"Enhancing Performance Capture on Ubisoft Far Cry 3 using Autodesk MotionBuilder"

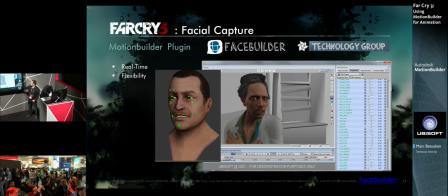So again, all this was brought together by our technology group here in Montreal. So that worked really well. It was actually an excellent solution, very productive for us. As I said earlier, we have tons and tons of animation.
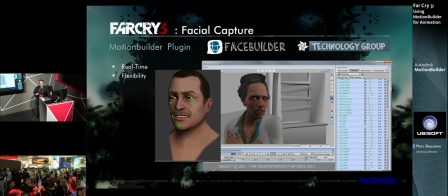So a solution like this would give us a first pass that was really very, very close to the final result. I'm going to show you a video with Face Builder. The body has been cleaned up. The animation of the body has been cleaned up. But the facial feature, the facial animation is actually raw stuff that's coming from Mocom.
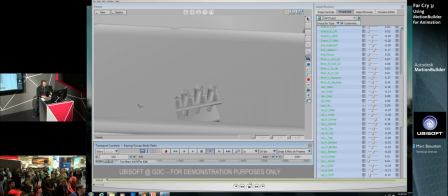And you can see, you'll see that it's already pretty good.
You'll see anything you fancy.
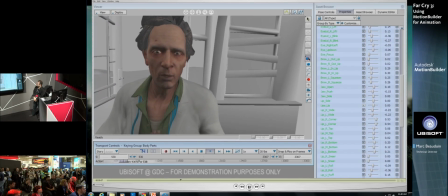I like the red ones myself. The purples will give you a lift on a grade A. Everything is excellent, really.
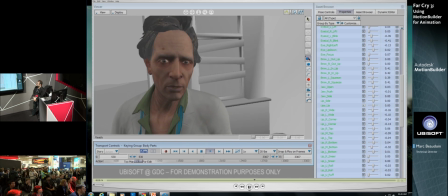And not the yellows. Don't take them. They're liable to kill you. The mix is not quite right yet. Well, that said, Dr. Earnhardt here.
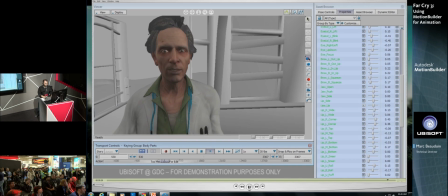Or in and out, as the case may be.
I love this character.
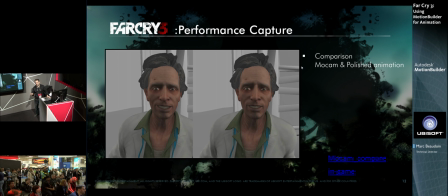So I'm going to show you another video that shows you the polished version versus the raw version that we got from Mocom.
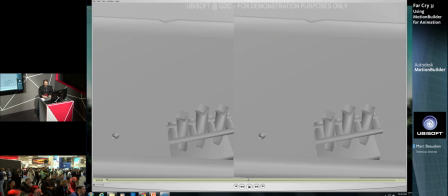And you'll see there's some subtleties, but again, these type of tools allowed us to work with a large amount of animation.
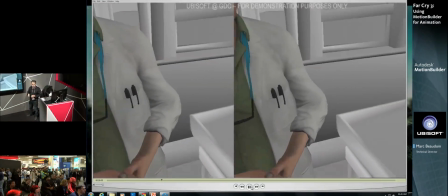So that's the polished version here that animator actually tweaked a bit. And this is the raw version on the left side.
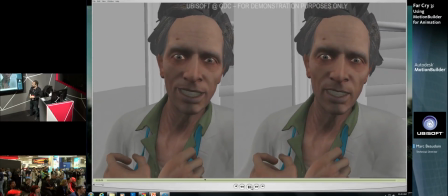Everything is excellent, really. And not the yellows.
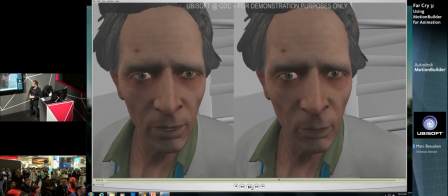Don't take them. They're liable to kill you. The mix is not quite right yet.
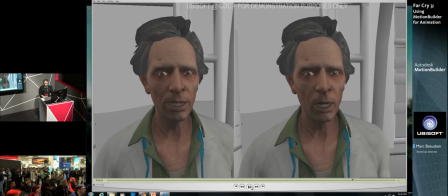Well, that said, Dr. Earnhardt here. Or in and out, as the case may be.
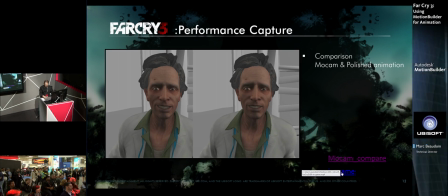I'm going to show you the in-game video of it.
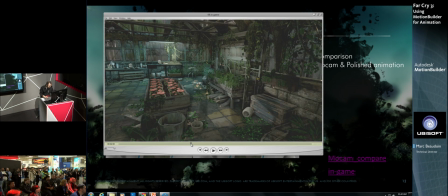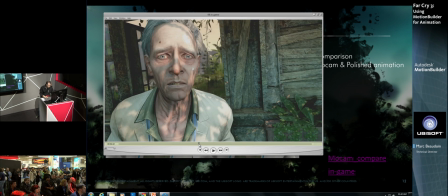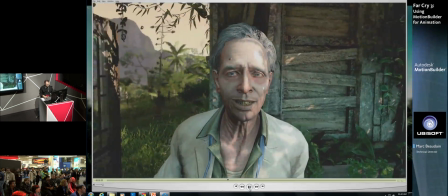Thing you fancy? I like the red ones myself.
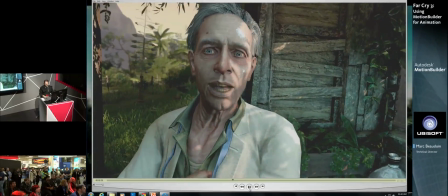The purples will give you a lift on a grade A. Everything is excellent, really.
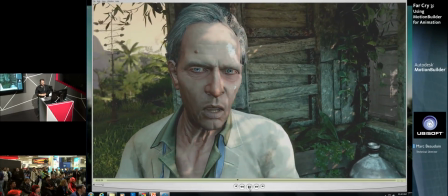And not the yellows. Don't take them. They're liable to kill you.
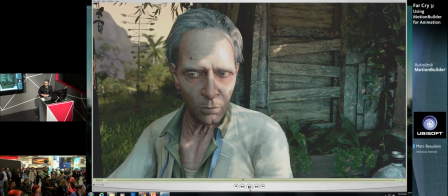The mix is not quite right yet. Well, that said, Dr. Earnhardt here.
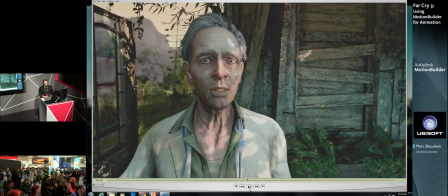Or in and out, as the case may be.
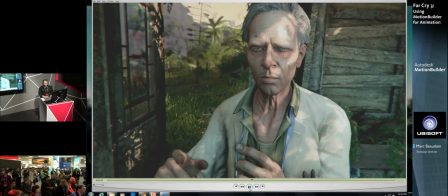I need something kind of round, spiky, with warm overtones.
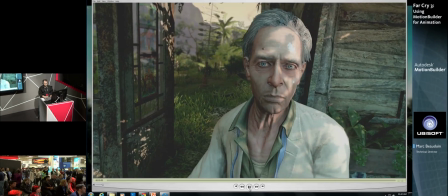If you're out and about, you could set me up with a couple of cave mushrooms and I would be right as rain.
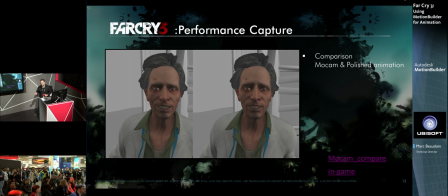All right, this is a very big video. It's like 2 gig. It's 5 minutes long. So maybe there was some frame skipping, but obviously in game it's a lot smoother than what you saw. I didn't have time to chop it off for GDC. I'm sorry, but you can see the quality that we're getting.
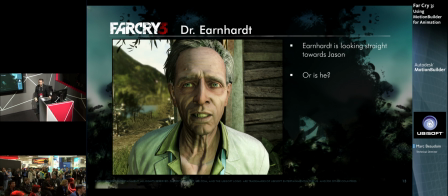And Dr. Earnhardt is a quite interesting character, actually. When you're looking at an image, it seems like he's looking at you, but he's got something weird in the direction where he's looking at. If you actually blur the image, he's actually looking at, it seems like to be looking at over your left shoulder.
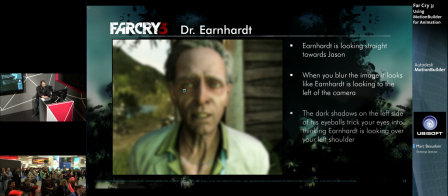And this is because he has some dark shadows in these corners of the eyes here.
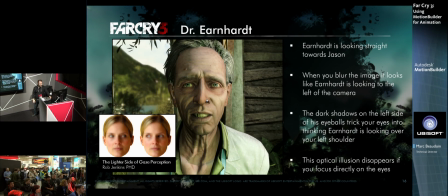And when you focus the image back, you can actually see that he's looking at you. So we had a lot of little details like this that actually amplify the character personalities. So in this case, it's just make this character a lot weirder. Like we don't know exactly where he's looking at.
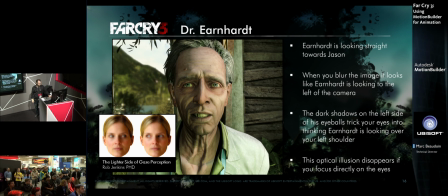This is actually was inspired by the latter side of the gaze perception from Rob Jenkins. And also the video that I just showed you, the 5 minutes video, it's available on the web if you can probably find it.
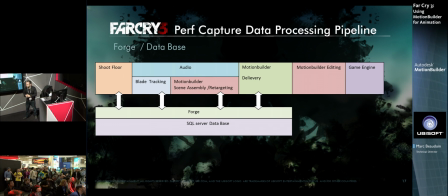Like I said earlier, we're working with 10,000s of animation, so we need a solid pipeline to treat it all this data quickly.